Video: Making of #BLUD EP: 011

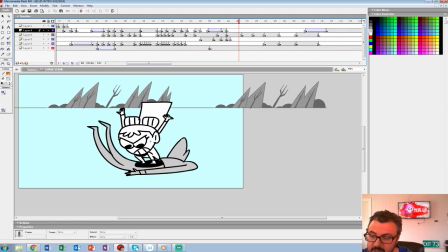79:17 Yeah, that's nice. So what we'll do here...
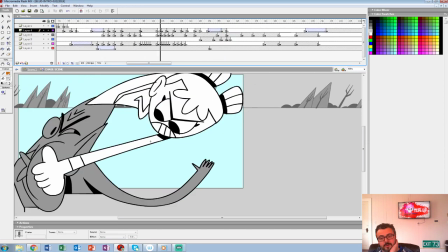79:22 Now, when I get to animation, I'll probably start making a lot of this stuff symbols, so like it'll just replace right away.
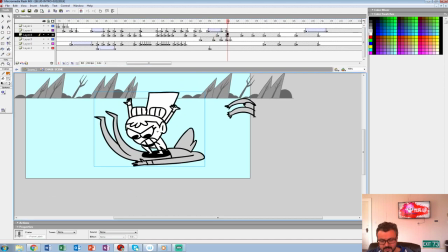79:31 I kind of do that last just because I like to have my library a little more organized than just symbol 1 through, 800 or whatever it ends up being.
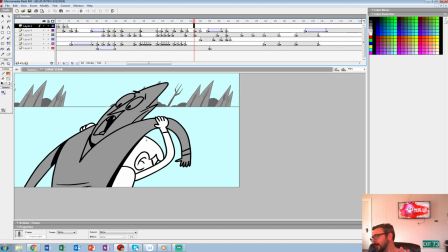79:41 So I'll call it like Vampire 1, Vampire 2, blah, blah, blah, blah, blah.
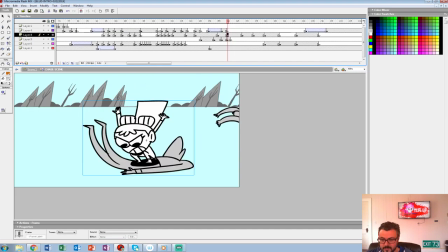79:47 But like I would make that a symbol because I would want animation done internally on it because just the trajectory of him, I'll have the legs slam down.
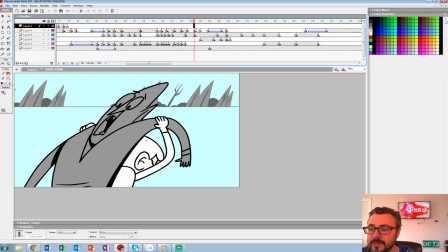80:01 The arc of the back kind of go the opposite way to really feel the ground. But for something like this, I just want to get the movement down first.
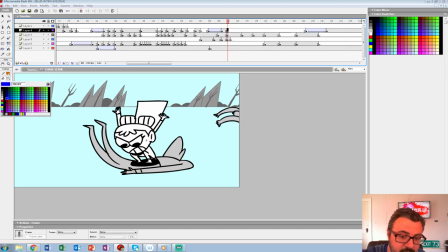80:09 So we're going to add a smoke layer here. And he's being pushed that way, so the smoke's going to billow out kind of this way.
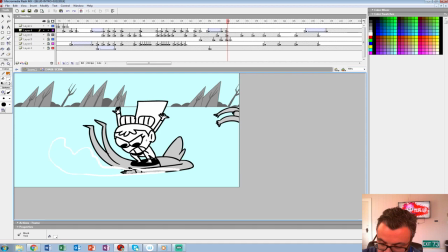80:27 And I do it in front of him too. And it would kind of, since we're going,
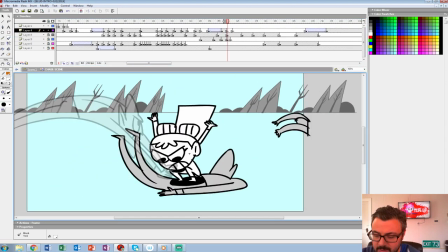80:44 wait, is that right? No, that's not right actually. It's going the opposite way. Because we're traveling the other way.
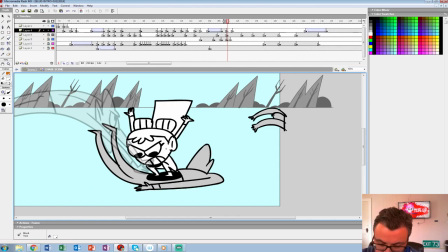80:54 It could start bigger here, but it all dissipates to the right actually.
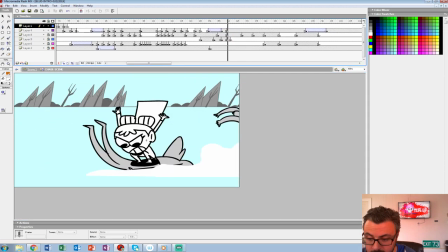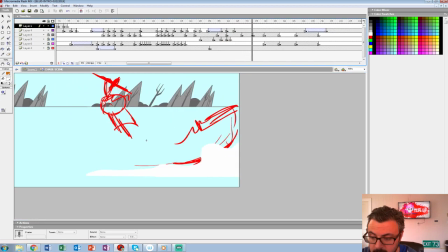Jumps off it, then the smoke will dissipate and keep traveling that way. The artwork and the animation.
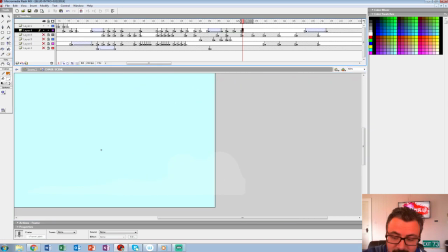81:33 Oh, well, thank you very much. I'm glad you enjoy it. We're having a lot of fun with this. We notice a lot of our clients don't really go do the cartoony stuff anymore, so we have to get our kicks in somehow. And that's the point of the game, was to make it feel like
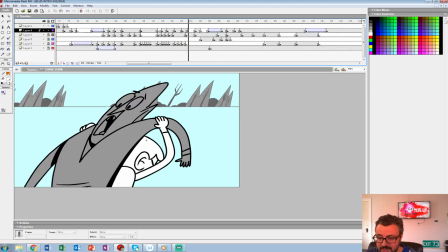81:54 you're playing kind of a 1990s Cartoon Network cartoon.
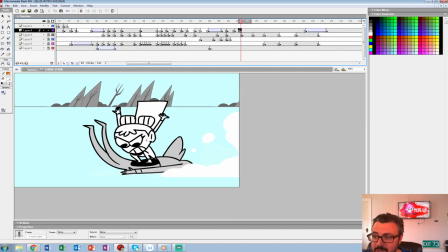82:00 Very much in the spirit of like Dexter or Samurai Jack or any of that kind of stuff. So we're definitely leaning into that style hard.
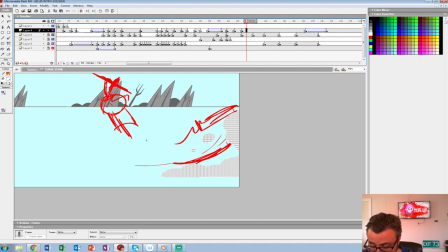82:08 Just we miss it in our professional work.
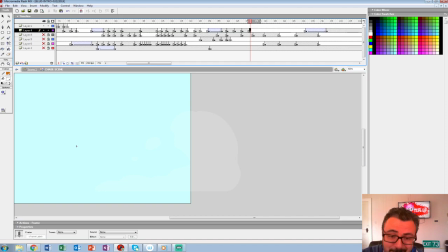82:14 But hopefully one day we'll get to sell blood when old and gray. Okay, I'm just gonna. It's hard to see the white, so I'm just gonna
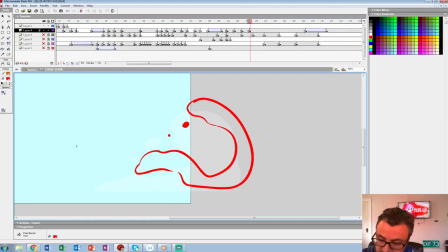82:32 get rid of the smoke real quick.
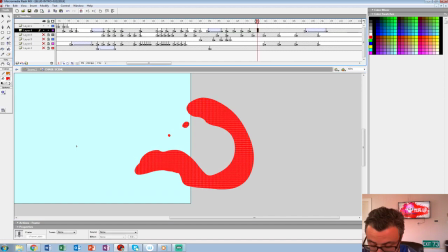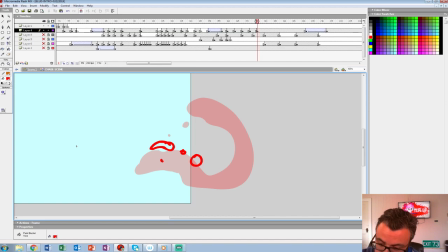82:42 This is just a simple kind of trail off. Nothing does not have to be perfect for the boards.
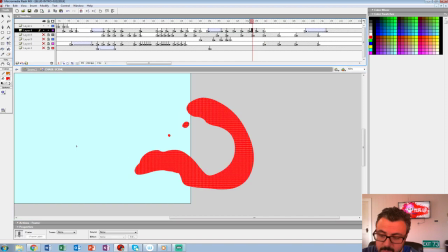82:51 Change that to white.
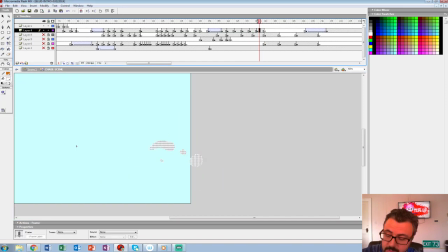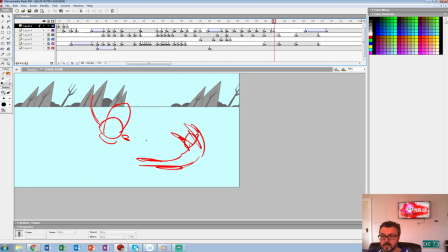83:04 Works for me. Alright, let's kind of see what we're doing here.
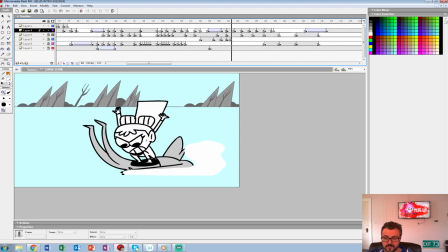83:09 So she jumps off. I guess another guy comes in.
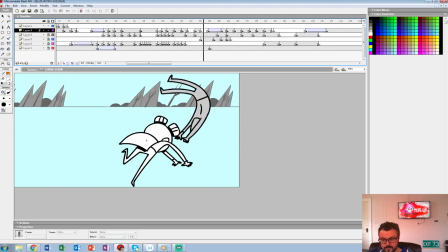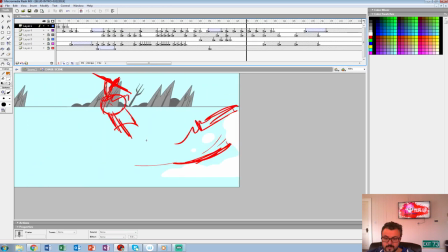83:18 Ah, I see what's happening here.
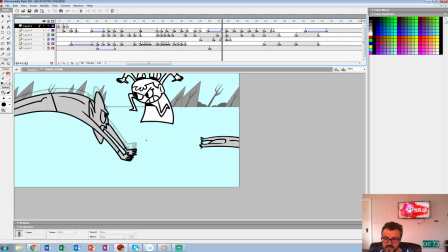83:22 So she kind of jumps off him.